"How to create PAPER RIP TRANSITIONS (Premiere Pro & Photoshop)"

Adding texture to your footage can take your videos to the next level. In this video, you're going to learn how to create this paper grunge texture effect in Premiere Pro with the help of Photoshop. What's up guys, my name is Josh, I'm a 3D visual effects artist and my goal is to teach you everything that I know. The more people we reach, the better, so hit subscribe and leave a like if you got something from this video. Quick note before we get started, the textures I'm using in this video are from my Editor's Essentials pack.
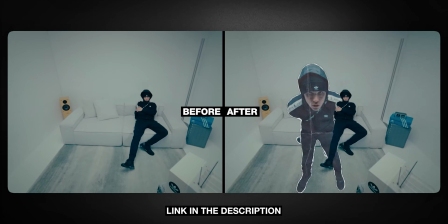20s
I'll leave that link below if you want to follow along or if you want to take your content to the next level in half the time.
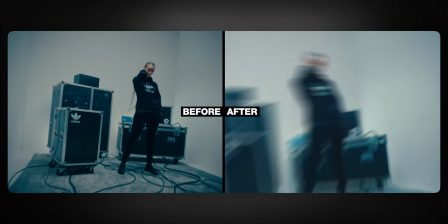25s
I seriously use this pack when I'm editing all my videos and I couldn't recommend it enough. But without further ado, let's get into it.
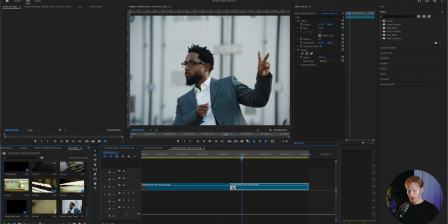30s
I have two clips here from the music video Not Like Us by Kendrick Lamar.
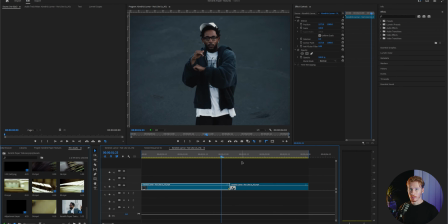34s
However, the frame that I want to turn into paper, I'm just going to select M, which leaves a marker so that we can easily come back to these spots later. So I'm going to go through, I'm going let's say every 10 frames, and I'm just pressing M at every 10 frames because I want this animation effect.
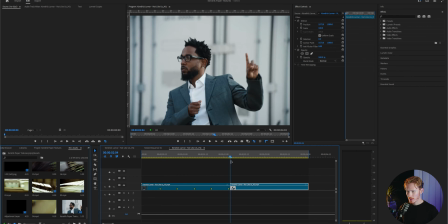49s
And then I'm going to go and press M on the first frame of the next scene.
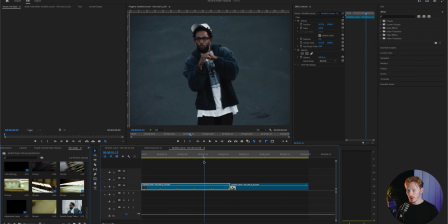53s
Now that you've picked out all your frames, holding shift, it will snap onto those markers. So I'm going to drag it onto my first marker here, and then I'm going to go to this camera icon underneath the viewport. You save it anywhere you want. I'm going to save mine as a PNG so we have a lot of information around so we can play around with the colors and make it look more like paper later.
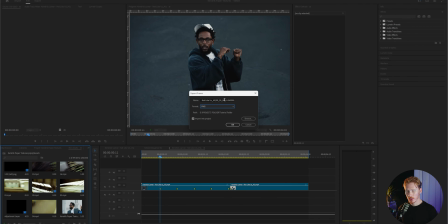72s
And then also you can name it whatever you want. I'm just going to name it Not Like Us Screen Grab 1, and then I'm just going to go through them all and do the exact same. I'm going to make this Screen Grab 2. I'm just going to skip through here. And then we got our Screen Grab 6.
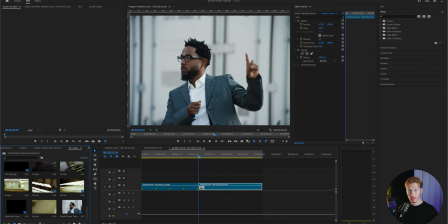89s
So now that we have all my screen grabs, I'm going to bring the first one into Photoshop. Now we're in Photoshop, we're going to jump straight into it.
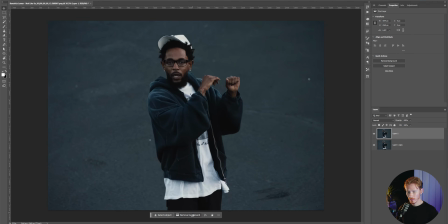94s
I'm going to duplicate my clip. So I'm just going to hold Alt, drag down. I'm going to select the top clip and then press remove background.
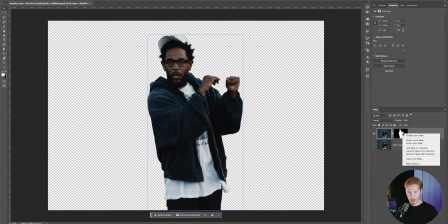102s
Well, we're going to right click on the little black and white icon next to it. And this is just our matte or our mask.
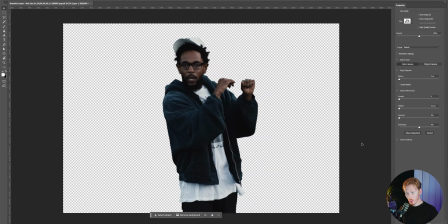107s
I'm going to right click and press select and mask. This will bring up this window, which allows us to clean up our mask a little bit. So now I'm just going to go and adjust the edge shift to -50 and the radius to about 10 pixels.
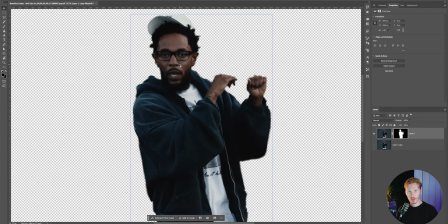118s
The reason why I've done this is because I found that it gives this nice weathered effect around the edges. So I'm just going to press OK.
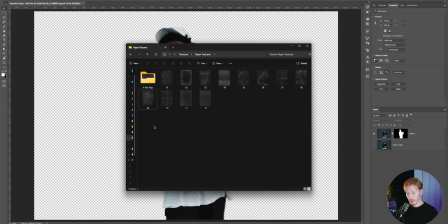124s
Now I'm just going to bring in those paper textures. Like I said at the start of the video, if you want access to these paper textures, I'll have it linked down below.
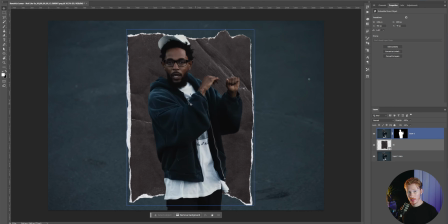130s
I have these rips here. I'm just going to bring this below my subject layer. Select and hold on the eraser tool. I'm going to go to the magic eraser and I want to erase all the black on our paper here. I'm just going to go through now and delete all the rest, what I don't want to use, by selecting, delete. I'm going to copy and paste this selection so that we have two separate rips.
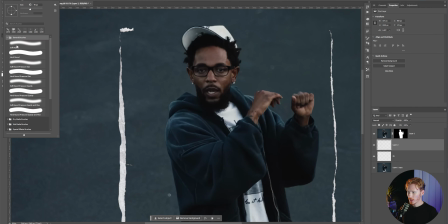149s
And then now for this one, I'm just going to go and erase just the bits and pieces that I don't want.
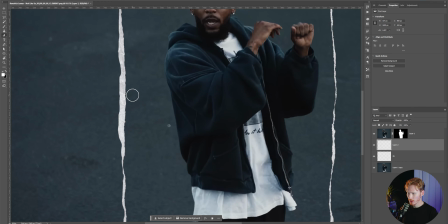156s
So we can see here, I'm going to fix up this and fix all these little bits and pieces.
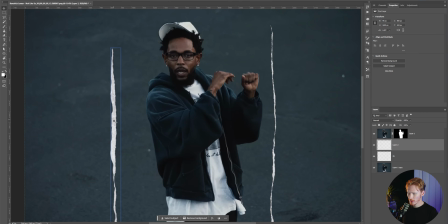163s
There we go. So now we got that. I'm going to rotate it because I like the inside texture more than the outside texture.
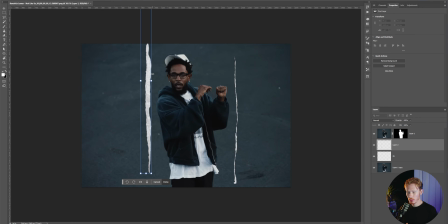171s
Because when we removed it from the black, it kind of has a little bit more of a rip texture than it does on the outside.
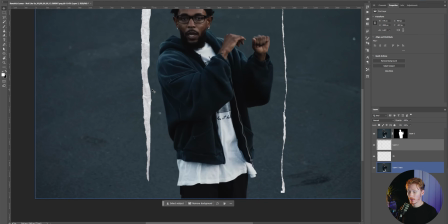177s
Now my paper texture is pretty much ready. So I'm going to go up to edit, and I'm going to go to Puppet Warp. I put 3 points, and now I'm just going to slowly kind of fits, and you really adjust it to your subject because we're just going to keep going around, and you can add as many points as you want and it works pretty well.
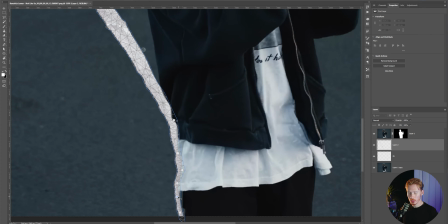196s
But you can see sometimes you can stretch the texture a little too much and it can be obvious. So we want to kind of avoid that.
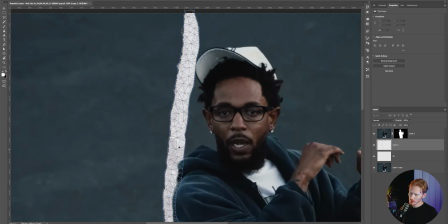202s
But I'm going to keep going through here, and we can see here to curve this. I'm going to come up here
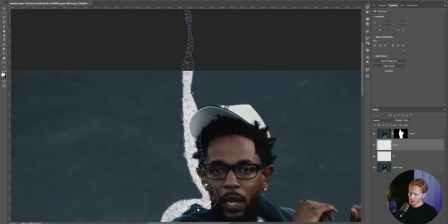212s
and come around his hat.
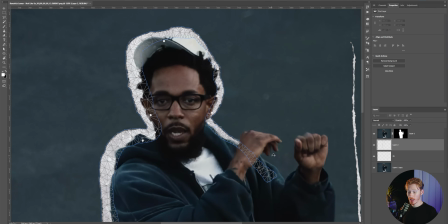215s
I didn't worry too much about making it all the way around the mesh because we have another rip here that we can use on the other side.
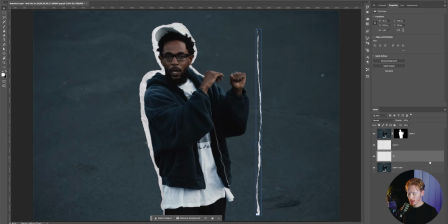222s
So it just adds more variation of different types of rips. Now selecting my second rip, I'm not going to worry about cleaning this one up too much because it seems to be fine. Now add it kind of where I want it to be. Now if we go back up the Puppet Warp tool, we can see